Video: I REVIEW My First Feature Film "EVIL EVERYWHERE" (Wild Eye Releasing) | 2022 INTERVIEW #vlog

Because we couldn't use like meat or anything that had like animal product. so we had to use like cranberry sauce and red food dye there's all these kind of
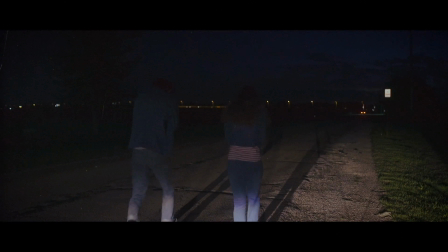347s
things that like you have to know like what went into it to appreciate like where it sort of falls short because like yeah like
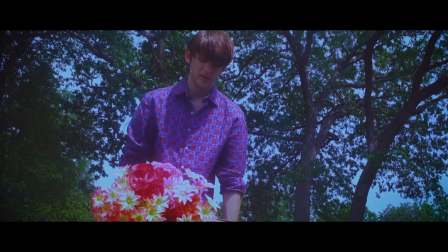354s
i can sit there and like beat myself up because like uh you know certain shots are like wonky or certain effects are wonky or certain
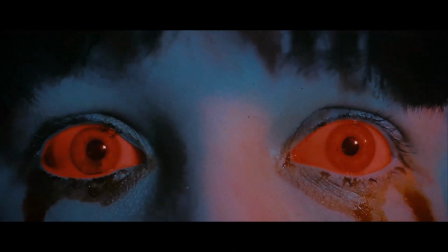361s
set pieces are wonky but i know the struggle that went into that i know that it took me like about a year and a half just to shoot principal photography and then i had to go get like inserts and pickups and you know it took another long time to just edit and uh
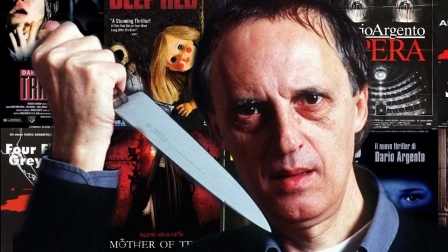375s
have the sound design done and then like you know get all the soundtrack picks so it's supposed to be a parody of like dario argento and lucio fulci
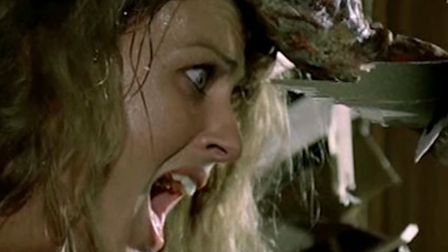383s
yeah and like the italian giallo horror films which are inherently very confusing
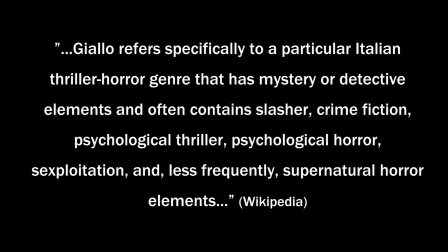388s
there's a lot of usually like separate plot threads running together there's a lot of
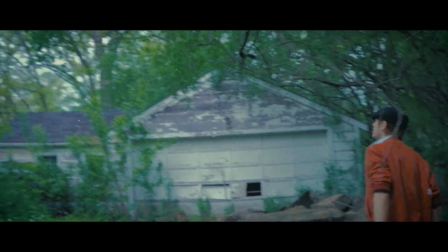393s
uh you know really aggressive gore and death scenes that like
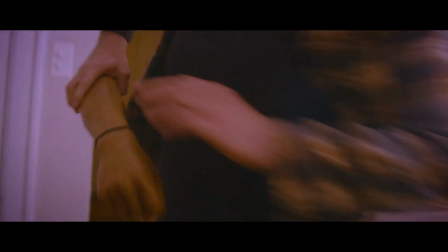398s
seemingly come out of nowhere um so my satire of that is to basically have it
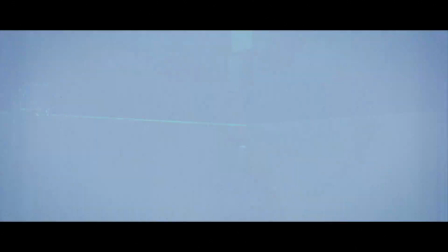403s
so that like evil itself is killing people in like mysterious almost like final destination ways where it's like it's not like somebody killing
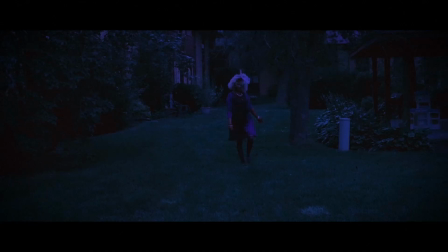411s
somebody else it's like they kind of like end up looking like they killed themselves or it was a freak accident and i think to a degree like there were elements
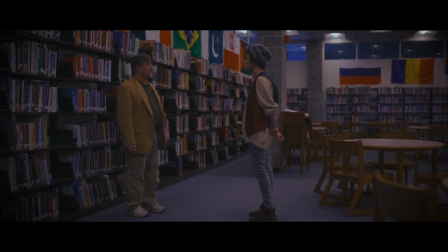419s
in the film when i was shooting it where i did want it to be like serious and stoic and then i wanted the comedy to like come from
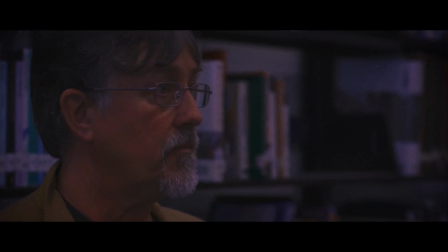427s
the awkwardness of things 100 years later the curse was set to take place in your graduating class i wanted the humor to kind of come more from the absurdity of the situations and the absurdity of like you know i would make like intentionally bad cuts
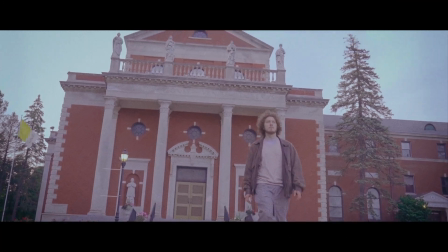441s
where like you would see like the film kind of skip like as if it was like badly spliced together like the film kind of skips or the action skips there's like a weird jump cut um so like all of that is intentional like i wanted it to seem like it's a badly put together film and i
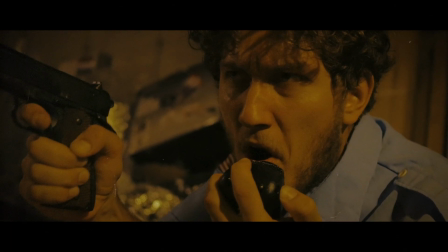454s
wanted the dialogue to sound like it was dubbed you gave me one simple case and now it's just turned into this fucking hell.
Say no more. I'll take your word for it.
And I would just take the audio from the good take and sync it up with the other takes. So sometimes it really works, but then there's that uncanny situation where like the dialogue matches the lips a little bit and then there's like a couple of lines of dialogue where it doesn't match.
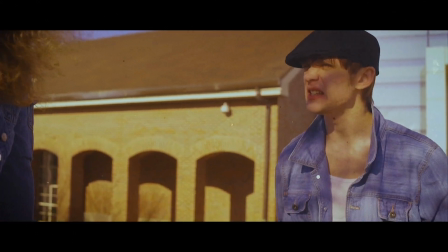479s I can also kind of feel the evil. Just saying.
And I think that kind of like added to the sort of like, is this a foreign film yeah I think it's important to know that aspect of it before you watch it or while you watch it just to like understand it's like you know this is not like a team of people that were just you know this is not like the room where it's like a team of people and like a megalomaniac director who thinks he's like you know gold this is like you know this is what it is and what it appears to be it's like it's me for fun because I was passionate about it i wanted to make a feature film how did the film get distributed um i actually i didn't really know at first i told everybody that was in it that i was like i'm just kidding like this is going to get out there somehow like i'm either going to like submit it to festivals yeah um and my thing was like i'm going to try to get it distributed by a distributor and if that fails i'll just upload it to youtube as a last resort um and so this was around like late 2019 it's right When I had finished the edit of the film, I did a like a private screening with Cinema Obscura in Chicago. So there was a couple of people that showed up for the first time to be cool to see the film. Yeah, it was cool. It was cool because I got to see the audience reaction and see like how they laughed and reacted to certain things. Nice. Yeah. And I went to a horror convention and I just kind of walked around. I'm really shy, so I kind of just walked around and I was like, I don't want to like solicit. I don't feel good. I'm not one of those people that wants to walk up to people and say like, Hey, I'm a filmmaker. Look at my stuff. But I kind of like just like, you know, looked around and saw like different distribution tables that were around with their collection of low budget DVDs and stuff. And I went, Hmm.